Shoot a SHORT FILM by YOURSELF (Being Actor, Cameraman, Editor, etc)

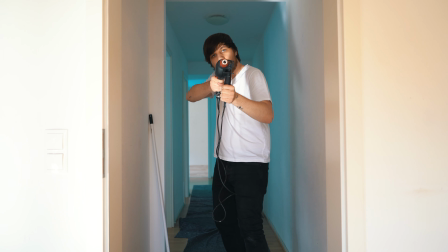For me, it was a bit of a bad situation, because I didn't just edit two of the same clips together, I actually even changed the exposure in both clips, because for exposing the hallway scene right,
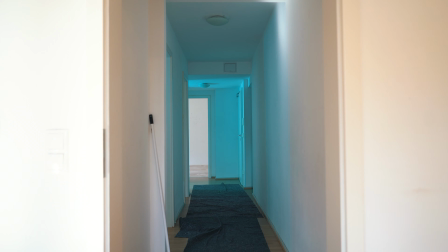everything in front of the door was too bright and the other way around.
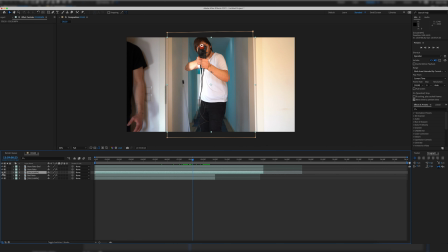So I found a straight edge, which was of course the door, created a mask and feathered it a little bit and then we have the bad character waiting for the good character in one scene.
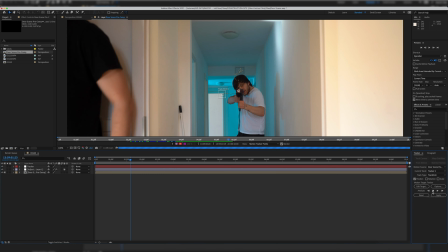Then I quickly, well not quickly, but I created the muzzle flashes with some muzzle flash and smoke assets from Film Riot, not sponsored, but link in the description.
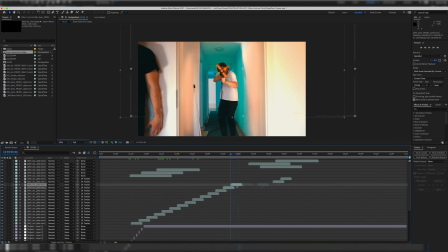Then I created some ambient inclusion with some masks and just some basic glumetric color adjustments and cutting them down to the parts where the muzzle flash was shown, nothing special really.
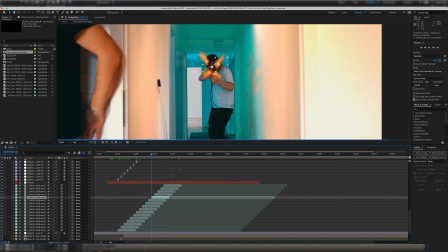Then I duplicated the original clip, set the blending mode to add, lowered the opacity and also cut them to the fire parts to make the whole image a little bit brighter.
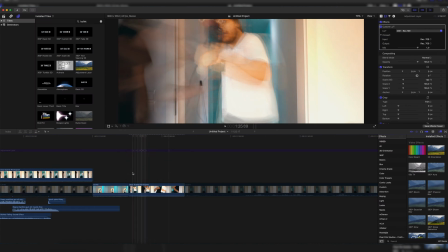And lastly, I animated the path with some spinning shells ejected out of the drill rifle for every time I'm firing a shot, with free stock clips from Action VFX linked down below and of course, of course, put motion blur on it. After this quick tutorial on Motherflashes, let's go back to putting two actors, well, one person in one scene.
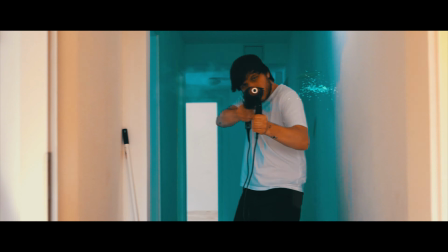So at the end of the hallway, the bad person had to knock the good person down,
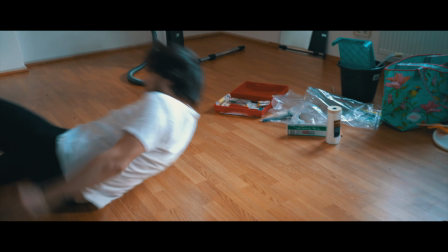I didn't use a green screen and originally wanted to make it with manual masking, but decided on trying After Effects' new Rotobrush 2. Is it still new? Well, it's been out for a while.
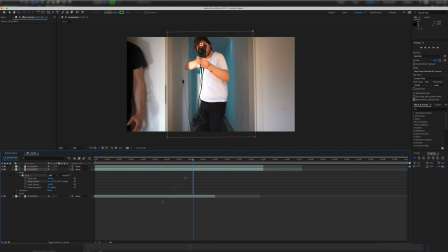I roto'd both of us and put us on the background, adjusted the color a little bit because again, I changed the exposure for the two shots and then I'm honest, the effect isn't the best,
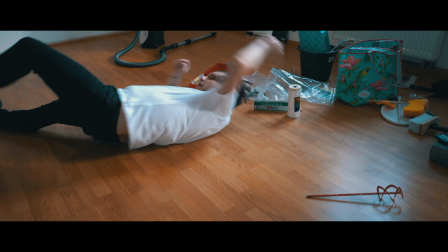it really doesn't look that great, but I tried hiding a lot of the bad masking and color matching with an animated motion, the handheld shaking effect and motion blur in Final Cut. And since it's just a few frames anyways, you can barely notice it anyways, at least in my opinion. 80-20 rule guys.
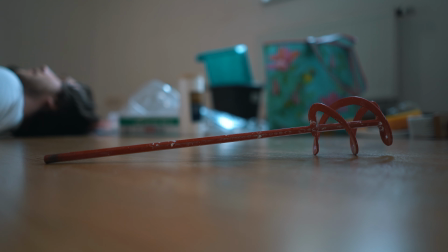And now let's just quickly talk about the strangling scene. Again, same thing. Me pretending to get strangled, me pretending to strangle, quick rotor brush and manual masking,
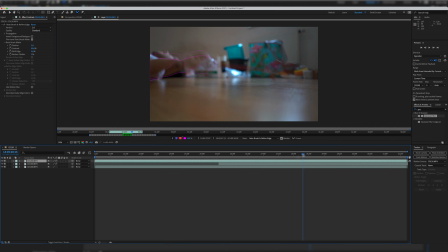because even though the new rotor brush 2 is great, it had some difficulties with masking out this blurry mess we have in this scene.
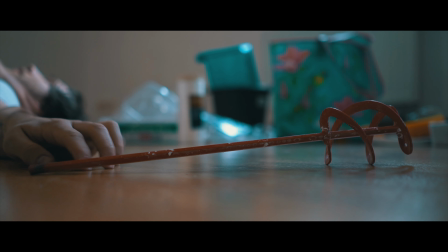And there we have it, one person strangling another person, filmed by a third person with a camera, when in reality it was just me, myself and I. I'm so lonely. And I tried to sell this effect even more by not just showing this VFX clip,
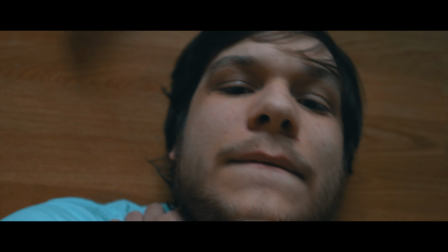but also another perspective where I actually Strangle myself with my real not masked hands like I was like this and the camera was above me I hope I have a behind the scenes of this because this looks
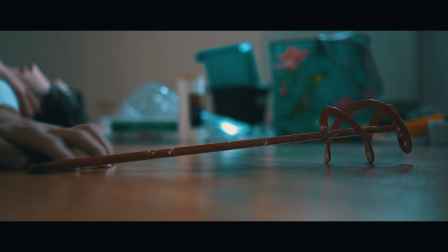just Insane and really the perspective does a lot in the scene to sell that there are really two persons fighting each other And those already were my tips on how to shoot a short film by yourself, how to film yourself in general I really hope you enjoyed this video. If you did, please be sure to hit that like button and also consider subscribing for my amazing film making tips, tricks, tutorials, everything like this. And now go out and shoot a short film by yourself without any friends. You can watch the final film right here and you can watch a peephole effect tutorial which is also from this short film right here and I will hopefully see you in the next video where I'm filming myself because I still don't have any friends. If you want to be my friend, then show me by subscribing. Goodbye!